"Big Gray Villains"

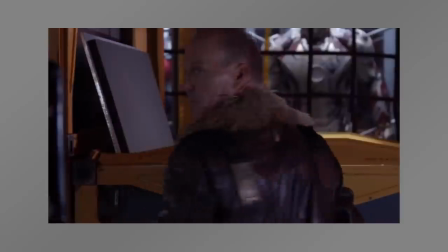[4:07]
On top of that, Vulture is stealing things in secret, so it makes sense that his costume is mostly black and silver.
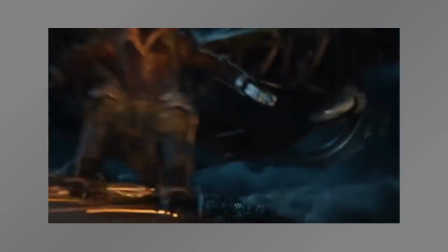[4:12]
Bright Vulture green would stand out, although there is a bunch of green in the costume. Sometimes you need to make that kind of change to tell a good story.
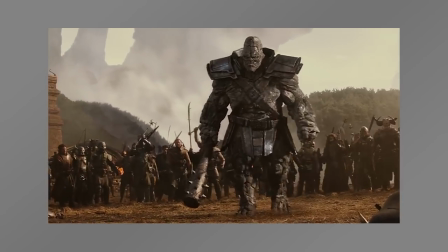[4:20]
The problem comes where these comic book movies tend to overuse the gray villain so much that by the time a villain comes around who is also gray in the comics,
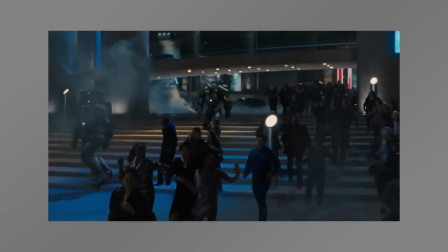[4:28]
or who should be gray in the movie, we've seen it a million times, it looks boring. But let's be fair, this is not a Marvel problem.
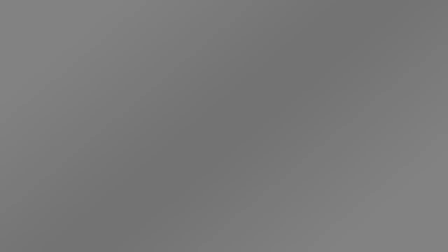[4:34]
This is an everyone problem. And DC might be worse.
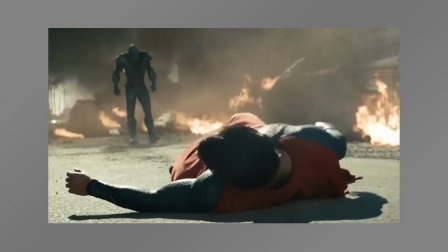[4:37]
In Man of Steel, Zod's team all has silver and gray armor, including one of his henchmen who never takes off his helmet, so he's pretty much just a big gray monster guy.
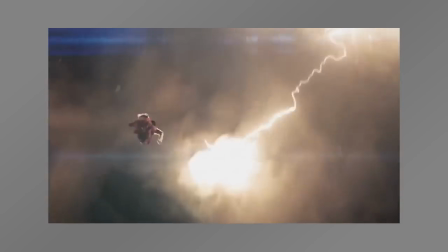[4:45]
Also, in the end of the movie, in an attempt to stop the world engine, Superman has to fly to India to fight some big metal arm thing, I don't know.
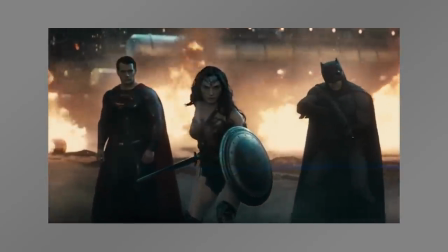[4:52]
Batman v Superman Dawn of Justice famously ends with, for no reason, big gray doomsday.
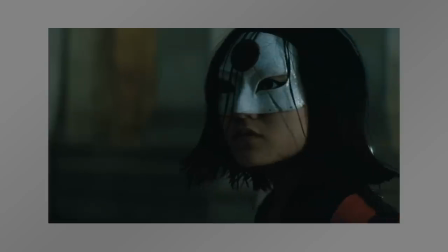[4:57]
Suicide Squad actually probably fares the best out of these movies.
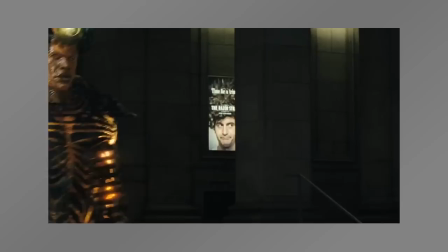[5:00]
Not only is Incubus the big bad guy from the end of the movie, not as much gray as he is black, but he has those orange accents that make him look unique.
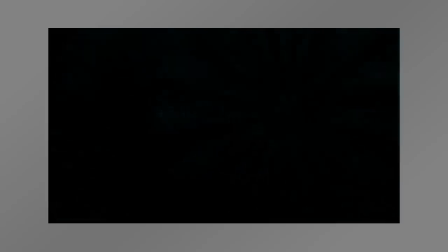[5:07]
And then you've got Wonder Woman. Alright, so I'm gonna spoil a little bit of the movie. If you haven't seen Wonder Woman, don't want to be spoiled, pause right here and skip to this time in the video.
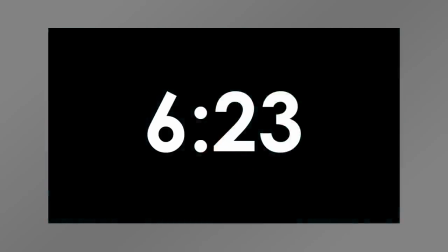[5:15]
I'll give you a second.
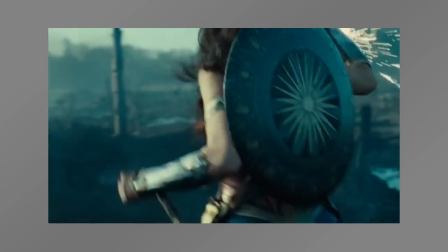[5:17]
Okay, I firmly believe Patty Jenkins had a really interesting and different script that was saying something about the genre that hadn't really been said before,
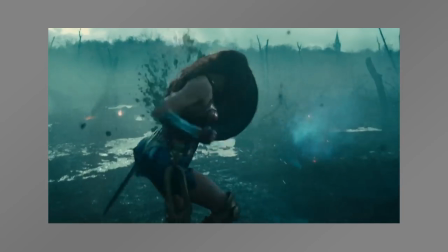[5:25]
and Warner Brothers ripped it out of her hands and wrote Big Gray Villain over the last 10 pages. Because after Diana kills Ludendorff and believes she's ended war on Earth,
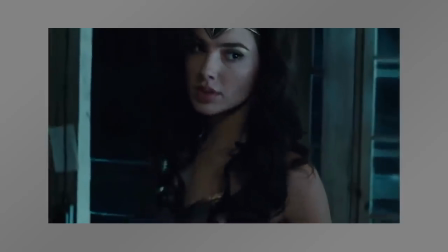[5:33]
Steve Trevor shows her that men are naturally inclined to war, and there isn't some big giant god that you can kill to change that.
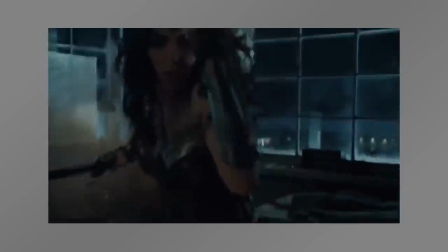[5:39]
That's cool. It's a take on how a lot of the rest of these superhero movies work, where if you beat the bad guy at the top, all the other problems he's caused go away.
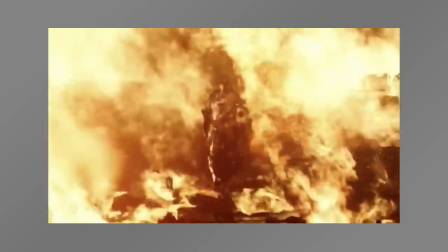[5:46]
And then, out of nowhere comes David Thewlis, who turns into a big giant god that she can kill to end the war.
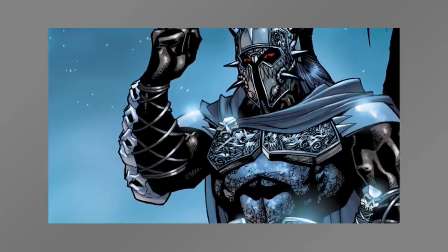[5:51]
And even though Ares traditionally has dark blue armor in the comics, in this version he has silver armor.
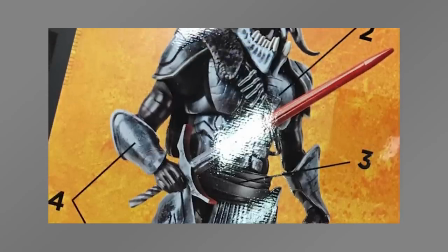[5:56]
It's also worth noting that the toys for this movie featured a completely different Ares design. It doesn't look anything like a version from the comics I can remember.
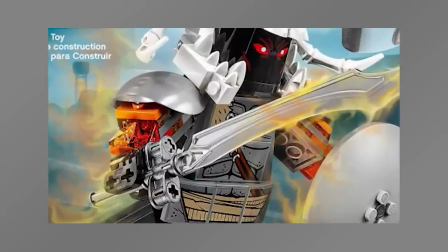[6:03]
Now that gray guy, he's got some color. His arms and his sword are red. His helmet is a white skull.
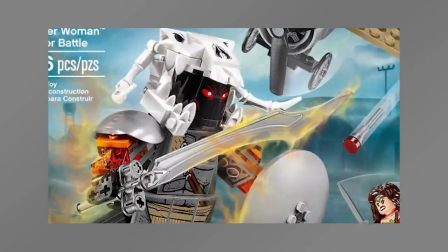[6:09]
And granted, Legos aren't necessarily indicative of the movies they're based on, Mandarin Lawnmower,
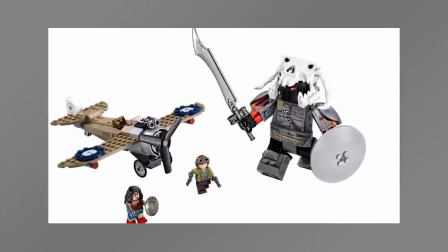[6:14]
but since the design doesn't exist anywhere else, maybe it was at one point concept art for the Ares we saw in Wonder Woman.
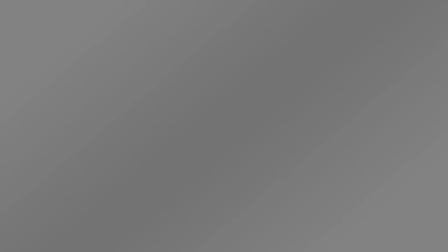[6:20]
But that Ares wasn't nearly gray enough, so it got changed. So, true story, I'm almost finished editing this video, and then San Diego Comic-Con happens.
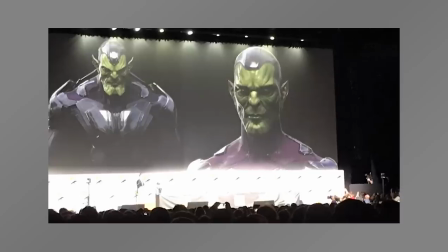[6:27]
A lot of cool stuff. The Hulk is smart now. Every character in the MCU is probably a Skrull.
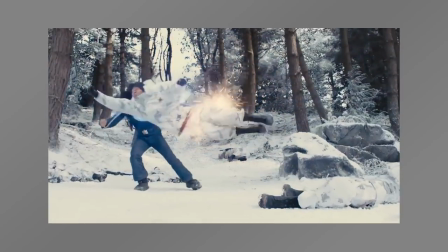[6:32]
Kingsman gave Oberyn a lasso that cuts dudes in half. And then there was a Justice League trailer, which was pretty good.
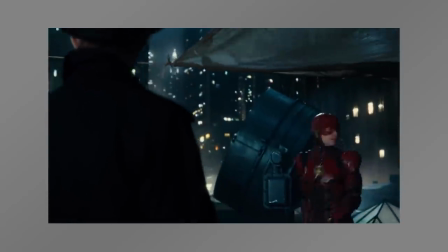[6:37]
Wonder Woman still looks great. The Flash looks really funny. Alfred's talking about wind-up penguins.
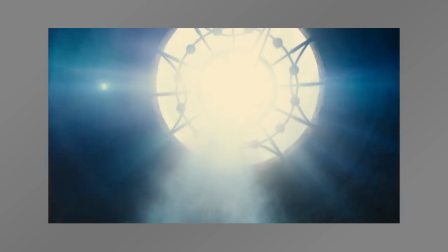[6:43]
And we get our first look at the film's villain, a character called Steppenwolf.
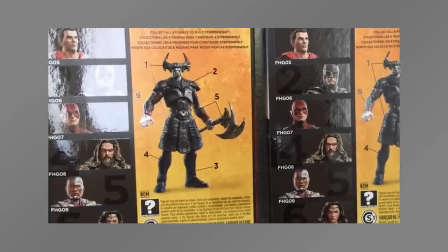[6:47]
Now, before, we'd seen some toys of Steppenwolf that made him look like he's another big gray villain, which doesn't really gel with the character's usual design.
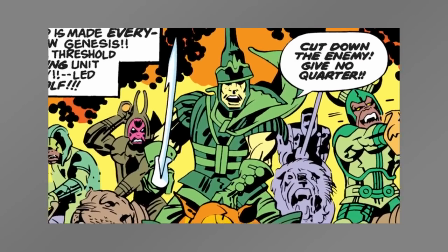[6:54]
When he was created, he was very green, and then he was reinvented, and he was very black and red.
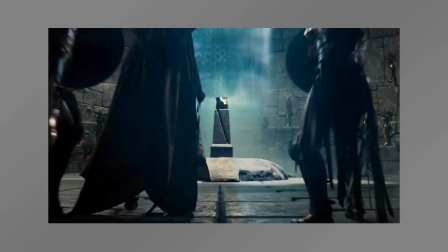[7:00]
And wouldn't you know it, we get our first look at Steppenwolf in the film, and he's a big gray villain.
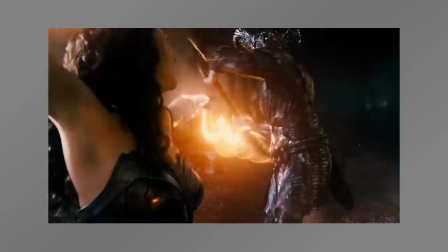[7:04]
Now, he seems to be wearing some sort of dark silver armor, which looks a lot like someone we just talked about, but forget about those comparisons.
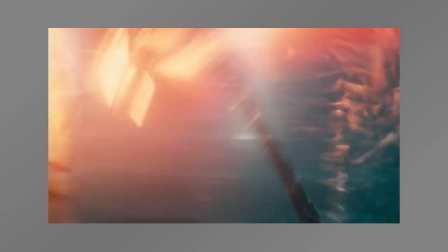[7:12]
I honestly wouldn't be surprised if audiences of Justice League get Steppenwolf and Cyborg confused.
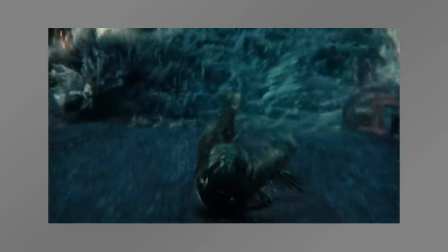[7:17]
It also doesn't help that the two big action sequences in this movie look like they're gonna take place in a sewer and a toaster.
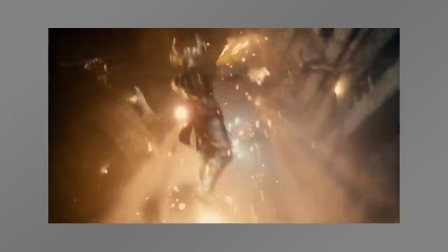[7:23]
So good luck telling Cyborg apart from Steppenwolf, apart from Batman, apart from Aquaman, I don't know.
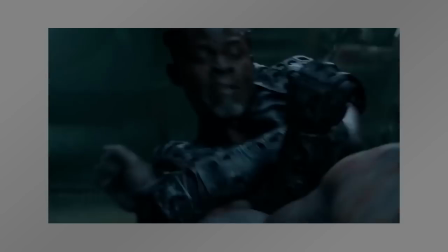[7:28]
And this is especially a problem since almost every fight scene featuring a character I've mentioned so far takes place at night, or in a dark room, or in space.
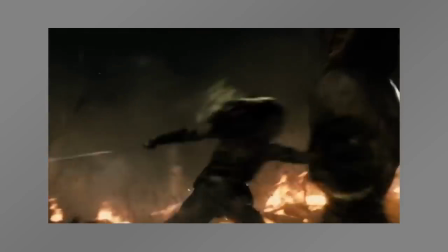[7:37]
There isn't any light, so not only are we looking at a gray character, but he's standing in front of a gray background full of smoke.
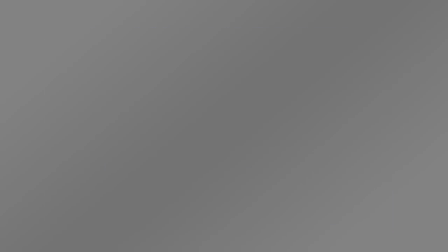[7:43]
Makes the action really hard to see. But like I said, this is an everyone problem.
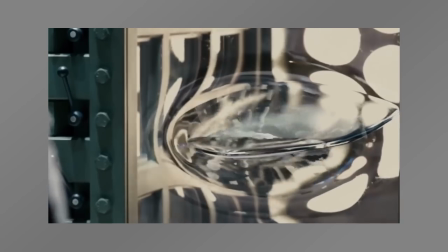[7:47]
The Fantastic Four Rise of the Silver Surfer movie, Doom steals the Silver Surfer surfboard and becomes a big gray version of himself.
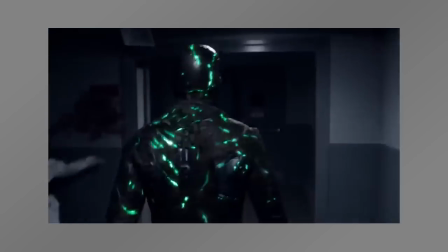[7:54]
Also, in the Fantastic reboot, Doom is this weird gray-green crash test dummy thing who, in the end of the movie, gets a gray cape.
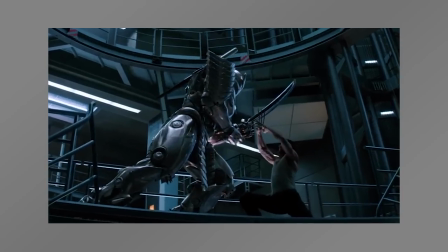[8:01]
You've got the Silver Samurai from the end of the Wolverine, the Future Sentinels from Days of Future Past,
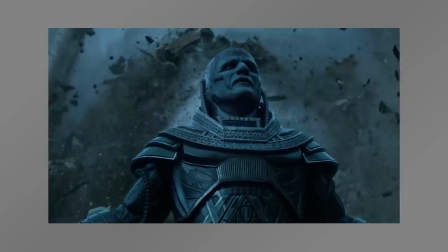[8:06]
even Apocalypse from X-Men Apocalypse is usually way more blue than he ends up in the movie. Speaking of Silver Samurai,
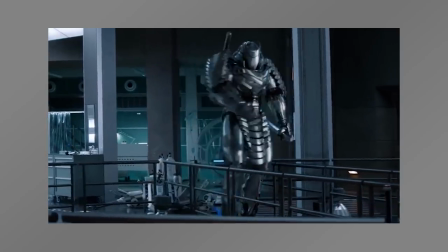[8:12]
if you're seeing him and going, hey, that guy looks familiar, that's because he looks a lot like Shredder from the Teenage Mutant Ninja Turtles movie.
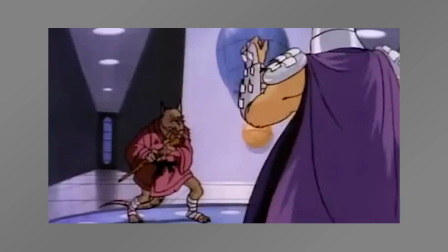[8:18]
Now, Shredder traditionally wears this light silver armor with a lot of purple fabric hanging off of it.
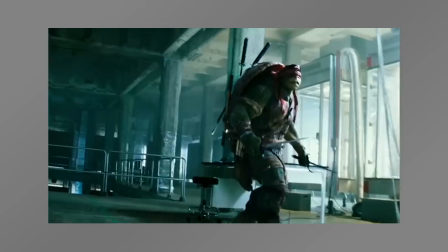[8:23]
He's in charge of the Foot Clan, purple is a regal color, it works. But in the Teenage Mutant Ninja Turtles reboot, Shredder is like just this big gray knife monster.
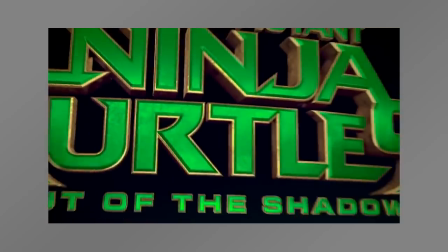[8:31]
And to the movie's credit, the sequel, Out of the Shadows, fixed a lot of the reboot's mistakes. The turtles looked smaller and less like monsters.
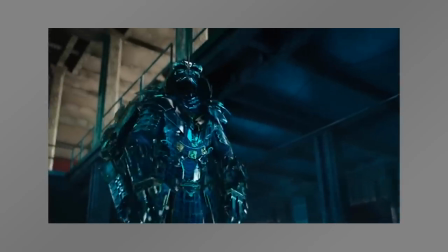[8:39]
There were some fun cartoony villains. They even improved on the Shredder design by scaling it back a lot.
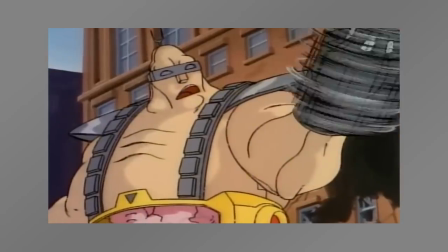[8:45]
But when they brought Turtles mega villain Krang into the picture, instead of looking the way he's always looked, he looks like this.
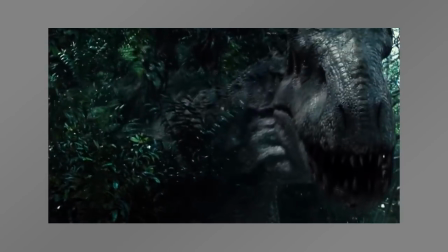[8:50]
No color. I mean, Jurassic World gave us a big gray dinosaur. Edge of Tomorrow made Tom Cruise fight some big gray aliens.
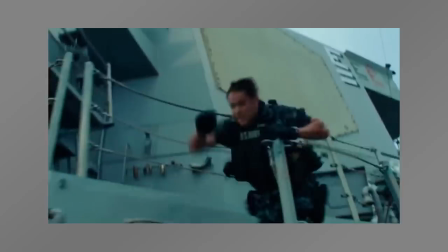[8:57]
You got amazing Spider-Man, RoboCop, Battleship, I assume, all gray.
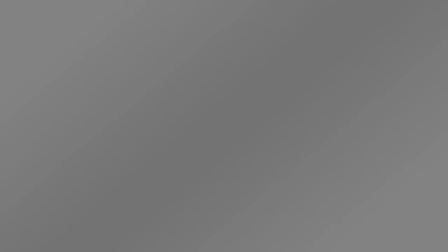[9:01]
And you may have realized I'm leaving out one other franchise that suffers from the big gray villain problem more than the rest of them. As far as I can tell, this franchise started the trend and they continue it to this day.
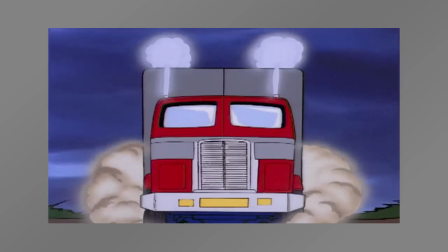[9:12]
And it all goes back to one man, Michael Effin Bay. Because the G1 Transformers are some of the most creative and distinct animated characters.
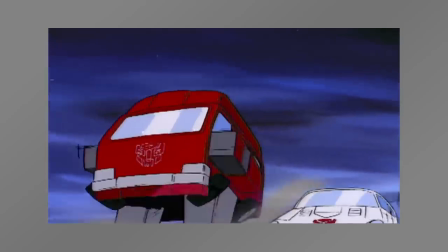[9:20]
They have to be, since it would be almost impossible to tell the Transformers apart if everyone didn't have their own unique color scheme.
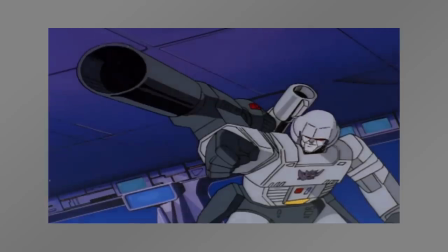[9:27]
There is a huge focus on making Megatron look different different from Starscream, look different from Soundwave, look different from Shockwave.
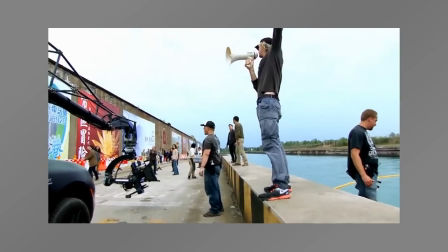[9:33]
And maybe this isn't 100% on Michael Bay.
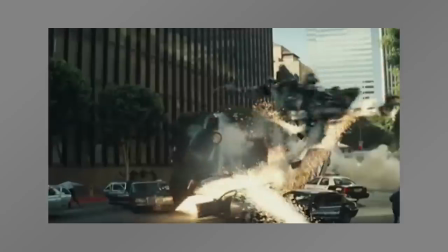[9:35]
He probably wasn't drawing all the concept art or animating individual characters, but at some point, someone working on the movie should have stopped and said, hey, hold on a second.
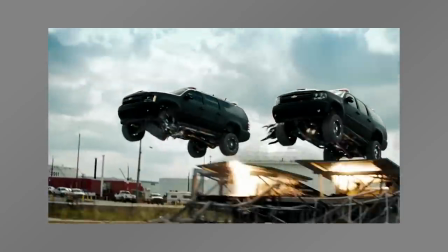[9:43]
We're doing a great job on all these Autobots, but every single Decepticon looks exactly the same.
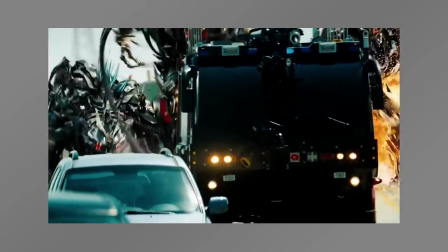[9:48]
They're all big and gray. No one's gonna be able to tell them apart.
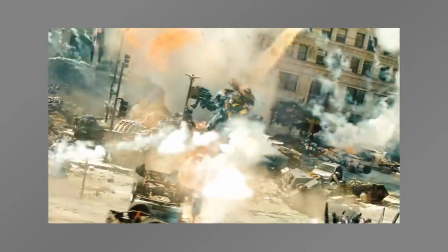[9:51]
It's one of the reasons, as an audience member, I have so much trouble remembering which movie an individual fight scene took place in,
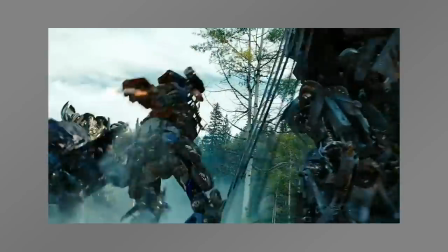[9:57]
because most of them are just a fight between Optimus Prime, Bumblebee, and a bunch of gray robots.
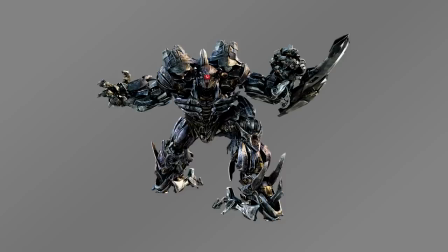[10:02]
I mean, look at these guys. Megatron, Starscream, Soundwave, Shockwave, Lockdown, Barricade, Sideways, Blackout, Grindr.
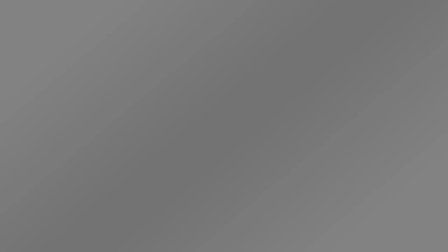[10:10]
Yeah, apparently there are two of these guys and they look exactly the same. I don't know. But, not counting this mess, there is one exception. I genuinely believe the only Decepticon that stands out in this entire series is Bone Crusher.
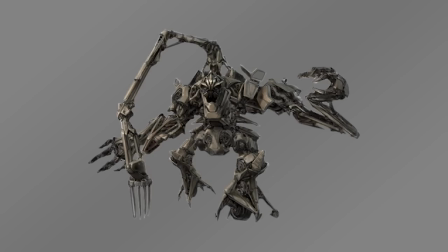[10:22]
This guy. He has a different aesthetic than any other Decepticon. He's probably the coolest looking one.
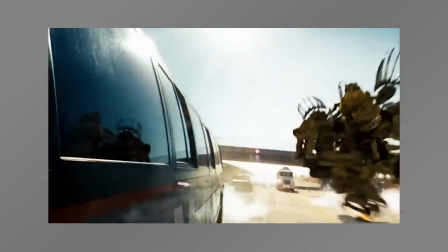[10:27]
It doesn't hurt either that he's in the best action sequence in this entire franchise. But just look at him.
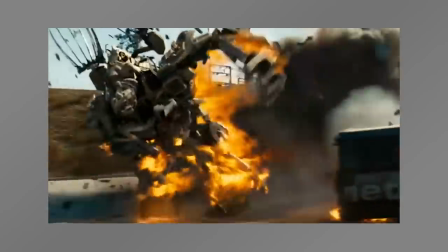[10:33]
He's got a distinct profile, he moves differently than the rest of them, and he's not gray.
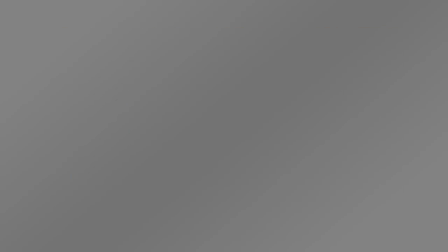[10:37]
Now, I don't know what this comes down to. It could be laziness, it could be budget, maybe it's because that's just how things have been done until now. Maybe the studios know it works and don't want to change it. I don't know. And listen, I have nothing against gray characters.
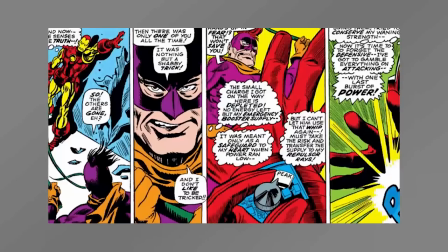[10:50]
Some of my favorite genes are gray. But guys like Walt Simonson and Gene Colan and Jack Kirby didn't make all these characters colorful by accident.
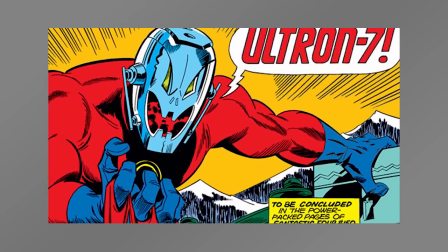[10:58]
The colors were supposed to jump off the page and tell you something, make you feel a certain way.
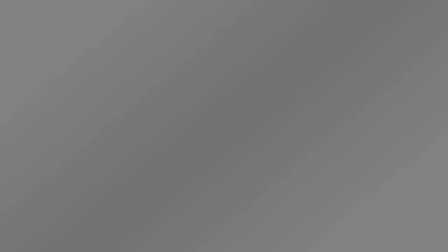[11:03]
Everyone was supposed to look different. And yeah, sometimes you would run into a big gray villain.
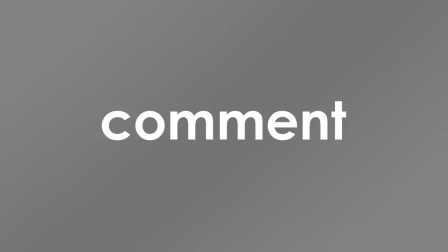[11:07]
But only sometimes. Anyway, that's just my opinion. Let me know in the comments if you agree, disagree, if you think there are any big gray villains I forgot. Like and share the video with friends of yours that watch movies, especially if they are industry creatives working on future movies like this.
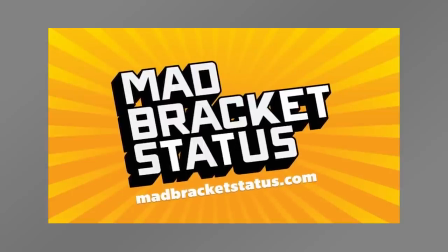[11:22]
I have a podcast called Mad Bracket Status. We make pop culture brackets. It's fun. If you enjoyed the video, give it a listen.
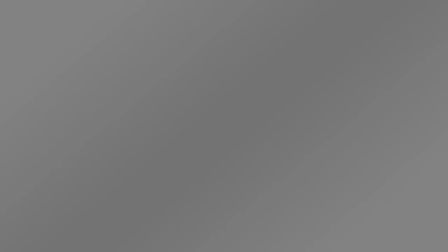[11:27]
We're on Stitcher, SoundCloud, iTunes, all that stuff. And most importantly, subscribe to this channel.
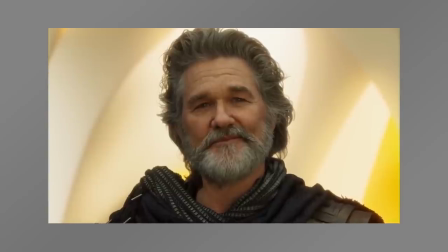[11:32]
I've made a bunch more of these. I made one about how Ego from Guardians of the Galaxy Volume 2 is influenced by more Marvel Comics characters than you'd expect.
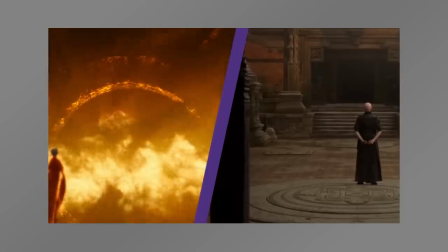[11:40]
And I made one about how Doctor Strange and Green Lantern are surprisingly similar. And finally, you can follow me on Facebook and Twitter. I am @NationOfNando. That's all I've got. See you next time.